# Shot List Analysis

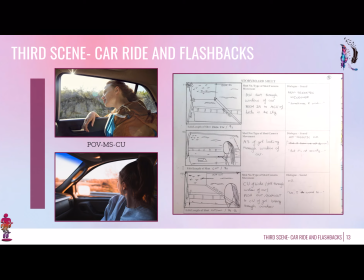(8:12)
So we cut into the third scene, the car ride and the flashbacks. This is when the voiceover is going to start. So I pictured that I was going to use a point of view shot through the window, so that we get inside the girl's mind, which is going to go with the voiceover of the girl speaking to the audience directly.
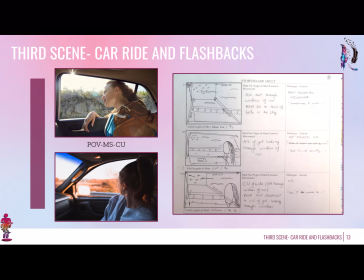(8:32)
So I thought the point of view shot was the appropriate one to use, and it's going to be of the window, and it's going to zoom in. Hopefully I can film some birds on the sky, and ideally the shot would zoom in to the birds flying around the sky, because it makes sense with the voiceover.
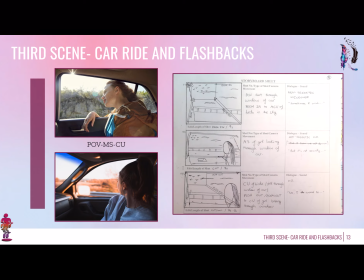(8:52)
So then there's going to be a medium shot of the girl looking through the window of the car, so that it is confirmed that it is her speaking, it is her eyes that we're looking through. And then again a close-up of the birds through the window of the car,
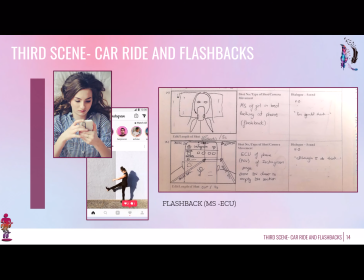(9:05)
pushing out to a shot of the girl as a sort of variation from the previous shots, because it makes sense when the voiceover is happening. So then we're going to have a flashback, so it's going to cut to the medium shot of a girl that previous morning,
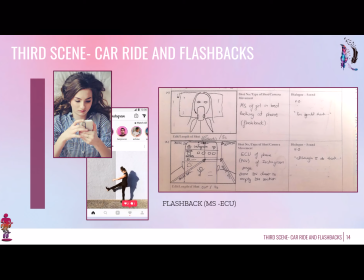(9:24)
laying on her bed, looking at her phone, kind of with a sad face, as I took the inspiration from an image that I looked for on the internet, of the girl looking at her phone, kind of looking a little bit sad. It's going to be the voiceover is going to be talking about her issues, her insecurities,
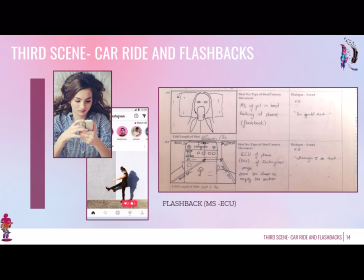(9:43)
and then this is going to cut to a point of view shot of her Instagram account, an extreme close-up of the phone. And what I really want the camera to focus on is the fact that she has got no notifications,
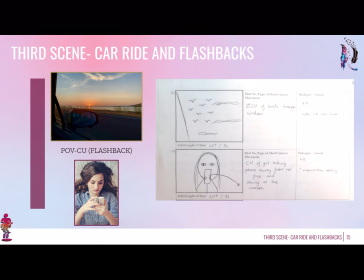(9:57)
so that's why there's going to be a sort of push in or zoom in to the empty DM section, so as to symbolize this is why she's insecure. Of course, the flashbacks, I'm going to have to edit them so that they look as though it is a flashback and they are not mistaken.
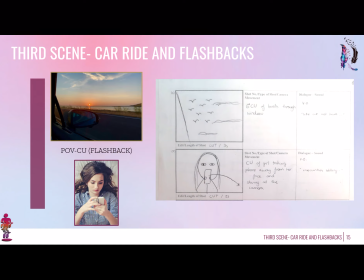(10:16)
And then, of course, the voiceover is going to continue and it's going to act as a thread that gets everything together. So then the camera is going to cut back to the birds and then cut again to the close-up of the girl, just taking her phone away from the face, looking straight at the camera with a sad face,
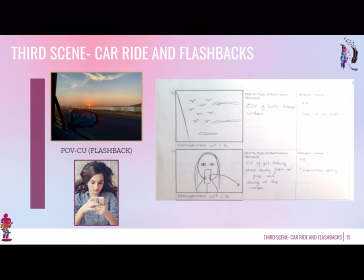(10:34)
kind of conveying that emotion. So again, simple shots. The pace is going to start speeding up in
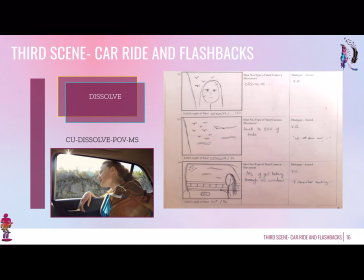(10:41)
this part because the voiceover is going to speed up the pace in that way.
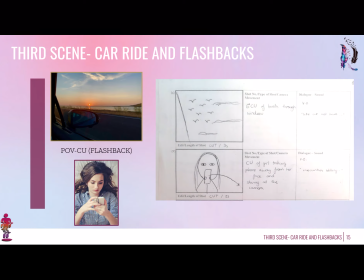(10:48)
And then I want to have a transition here of the birds and the girl's face. So the previous shot was the girl's face
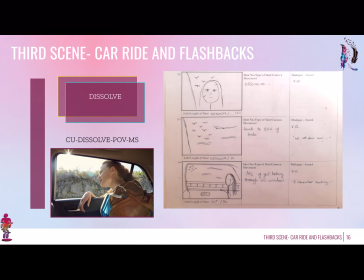(10:58)
and then taking the phone away from her face and looking straight up at the camera. So then that is going to dissolve into a shot of the birds. So that's what I wanted to display in the next shots of the storyboard.
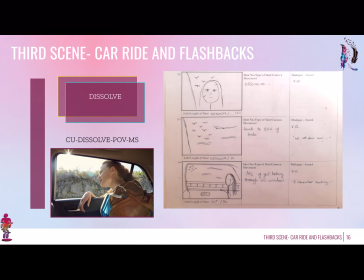(11:11)
Again, quite simple, dissolve transition to convey the relationship between the birds and the girl.
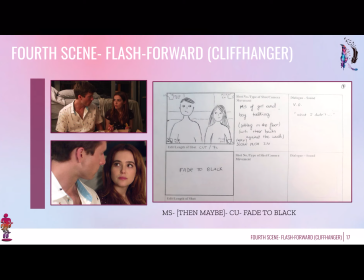(11:18)
That's going to be explained in the voiceover. And then there's going to be, again, cutting to the medium shot of the girl looking through the car window. Just simple, so as to close the scene. And finally, a flash forward. There's going to be a flash forward to a scene later in the film
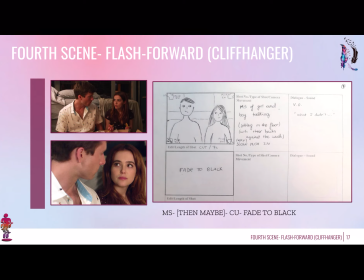(11:35)
when the girl and the male love interest are going to be having a bonding scene. So for this, I chose the inspiration from a scene in the film Set It Up, which I wanted to recreate, but in a different type of setting. So instead of the bedroom, it's going to be a living room to make it a little bit more informal, a little bit more relaxed.
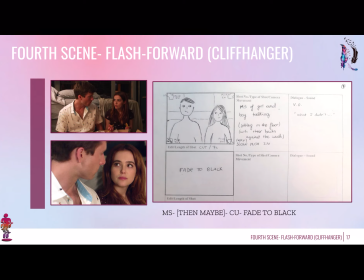(11:54)
So it's going to be the medium shot of the girl and the boy talking and pushing in so as to increase the tension, because the voiceover is still going to be sounding here. So pushing in probably toward the girl so that we still get the sensation that we're inside her head.
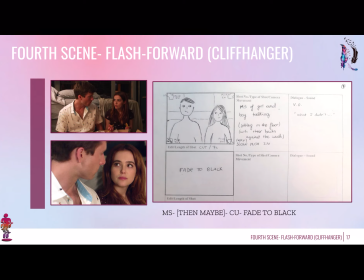(12:11)
And then finally a fade to black, just to convey that is the end of the opening, the end of the voiceover, the end of the flash forward as well.